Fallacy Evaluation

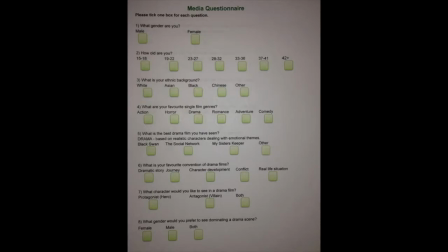495s
The main thing we used in order to attract our audience was the research that we carried out prior to creating our opening.
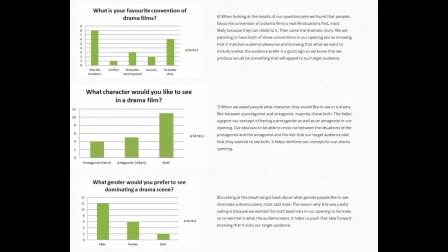500s
We looked and went over our questionnaire results that we got our target audience to answer. Looking at these results, it gave us a better idea of what our target audience wanted,
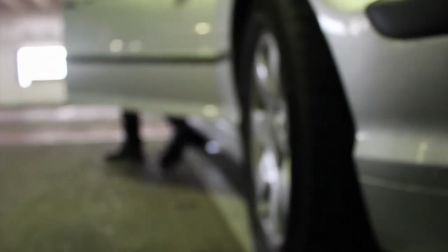509s
so it would help us as we would try and incorporate their preference into our opening, resulting in them finding it more appealing.
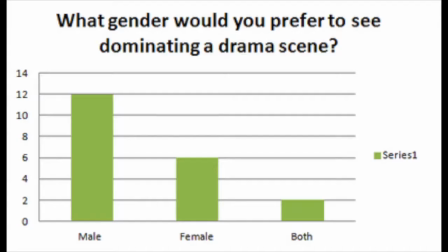515s
For example, one of the questions we asked was, what gender would you prefer to see dominating a drama scene?
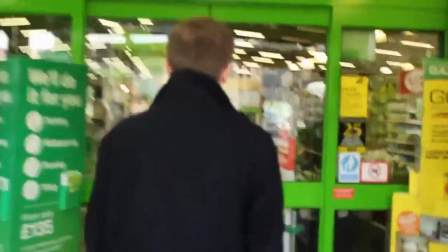520s
A majority answered with males. So we took that on board and made sure that we had 2 males in our opening who dominated the scenes.
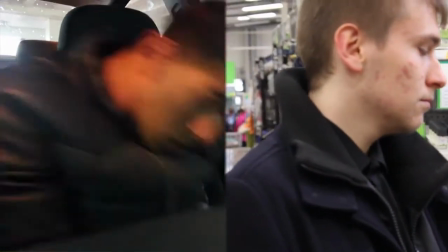527s
Another example of a question is, what characters would you like to see in a drama film? They had the choice between a protagonist, antagonist, or both.
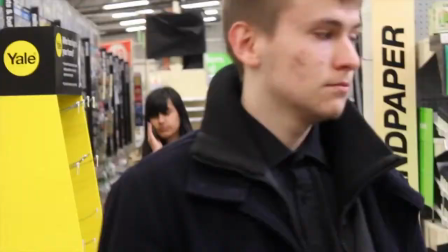534s
Most of them chose both, and so we applied that answer to our opening by having both a clear protagonist and antagonist.
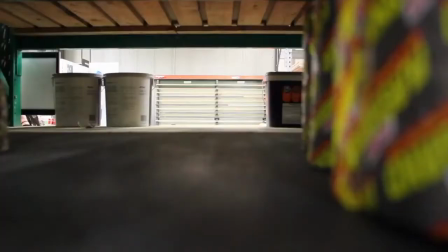540s
By using these results, they helped us make our opening more appealing to our target audience.
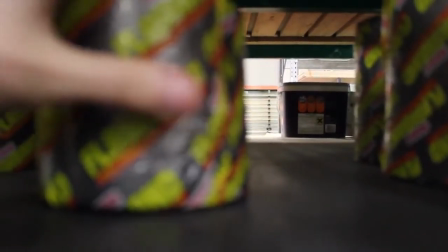546s
Another way we attracted our audience was to do with the way we edited and put the film together.
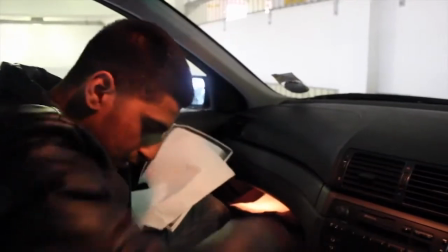551s
The first thing we did was look at other films of the same genre.
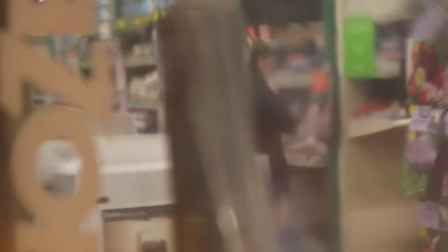554s
This helped us embody the essential things and mostly the editing techniques, having that fast, snappy and exciting opening in order to hold the audience attention.
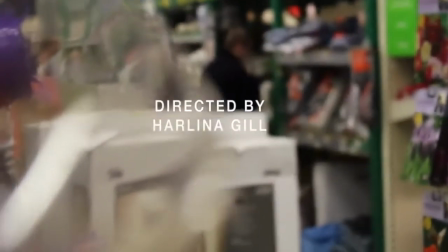562s
For example, we looked at one of the scenes in Blade Runner where there was a lot of cross-cutting and fast-paced editing.
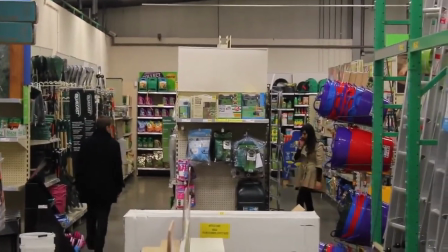568s
This all helps us attract our audience purely because it is a fast, dramatic action feel,
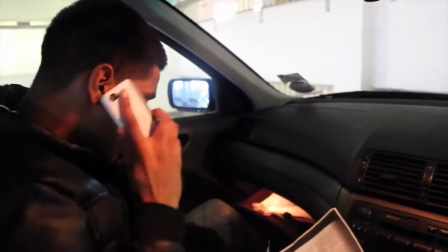574s
whilst building tension, and for our target audience, which is mostly males of between the age of 12 and 21,
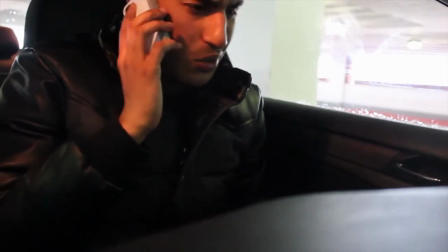580s
so it is important to instantly grab their attention in order for them to have an interest in the rest of the film, and this was done by the editing we used.
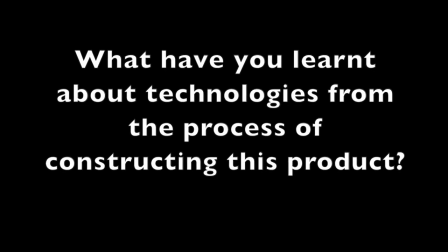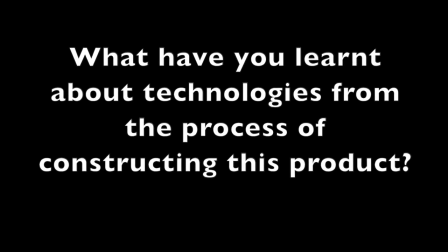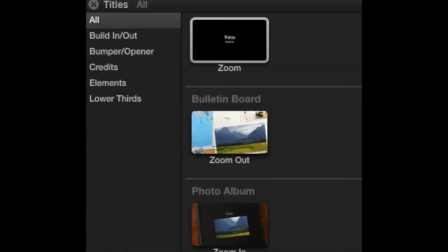602s
The technologies we have come across in the process of this production have varied between the technical devices
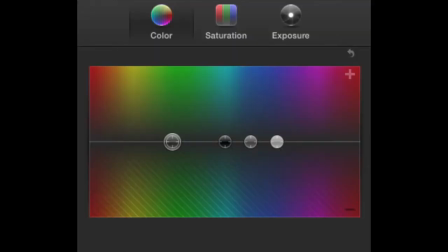608s
that were used to film the production and the Final Cut Pro editing software used to edit the film opening.
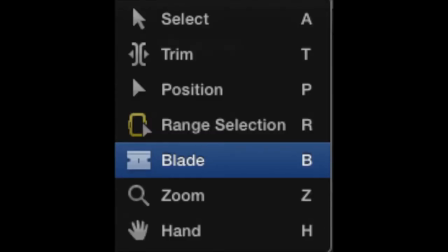613s
During the process of editing, we had used many techniques and skills learnt from Final Cut Pro to cut and edit the footage recorded from the hardware used to film.
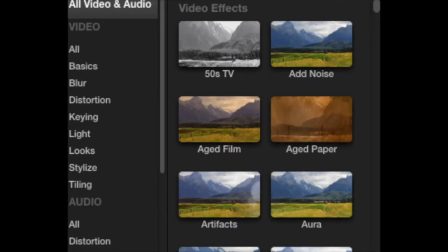622s
We used the Final Cut Pro to order our scenes and so that they could be organised and edited to a film opening standard.
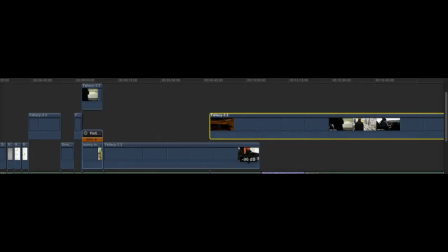628s
Final Cut Pro allowed us to discover what editing skills we needed to use to edit our film opening.
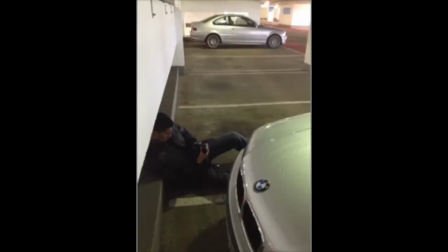634s
We also came across a lot of different ways to use our camera to film our product.
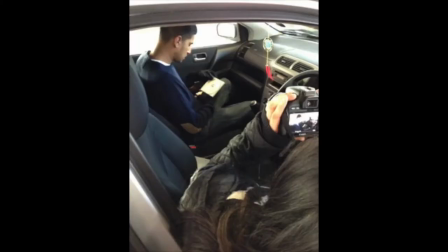639s
We used many different techniques such as using different camera angles and using the lens to come in and out of focus at appropriate times.
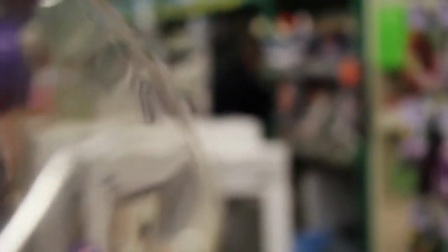647s
We came out of focus on Alex's shots to keep his character discreet.
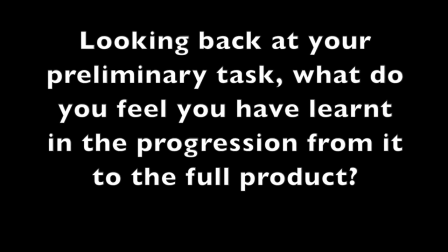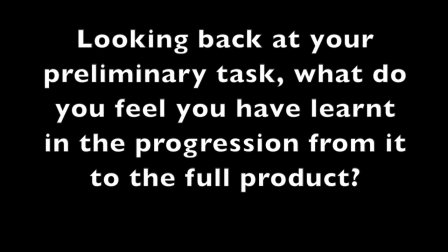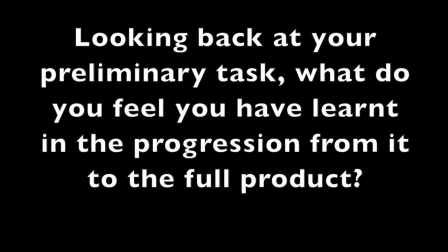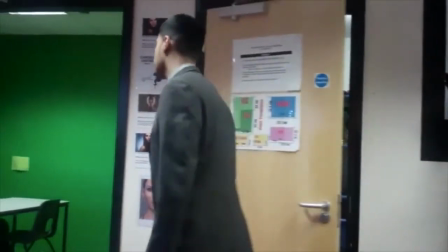667s
Since our preliminary task, we feel like our skills have developed and become a lot more better in the sense that the techniques that we have used for our preliminary task were simple,
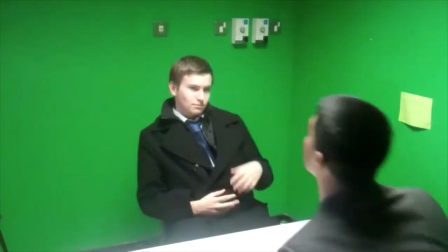676s
and although we managed to put together a quick clip,
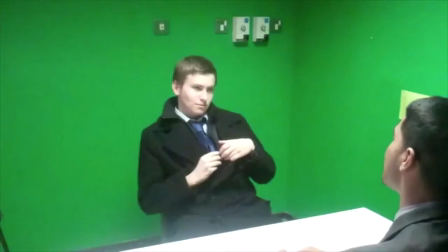678s
including the match on action, 180-degree rule and shot reverse shot that we were told to do, it was still very basic.
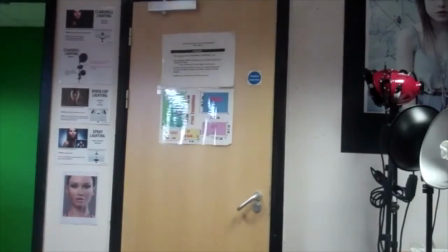685s
By getting to grips with the different functions of Final Cut Pro X, which was software we used,
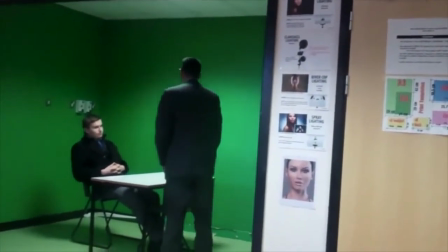690s
we were able to create a much more intriguing and professional look for our film opening.
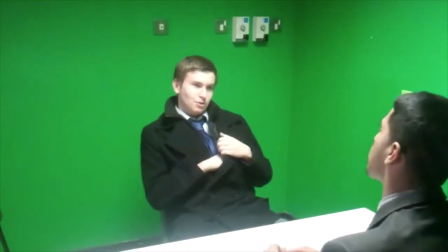695s
With our preliminary task, it was simple and a small creative assignment given to us.
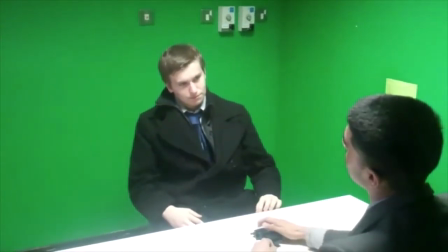700s
Having said that, we took away vital points that were needed to apply to our real task of putting together a film opening.
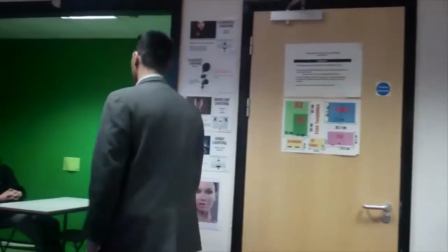706s
This included planning, for example, storyboards that needed completing before starting anything, both rough and neat ones.
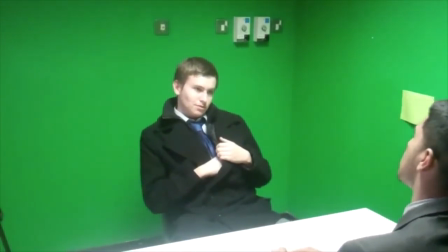714s
Also putting together the scripts and things such as a shot list. Majority of the planning for our preliminary task was important,
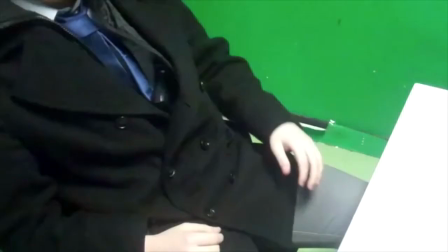721s
and this is something we took away and made sure all of our planning for our opening clip Fallacy was
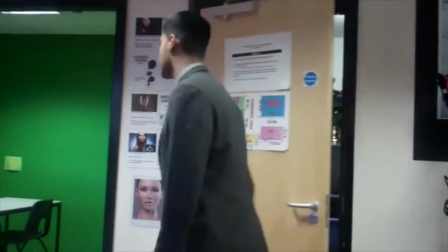726s
completed and checked to ensure we had an achievable and realistic idea that we could execute.
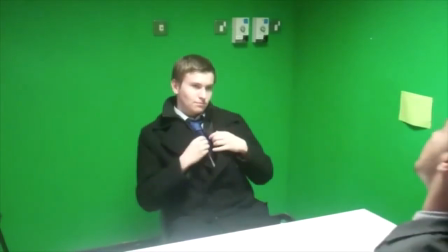731s
It also allowed us to work on Final Cut Pro, such as putting our scenes in order and using the blade tool to cut up the scenes.
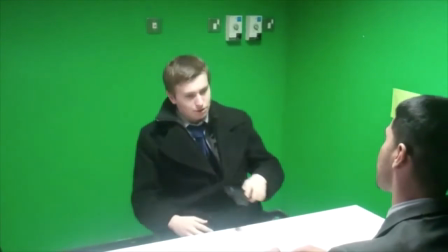738s
It gave us a chance to get familiar with the new Final Cut Pro.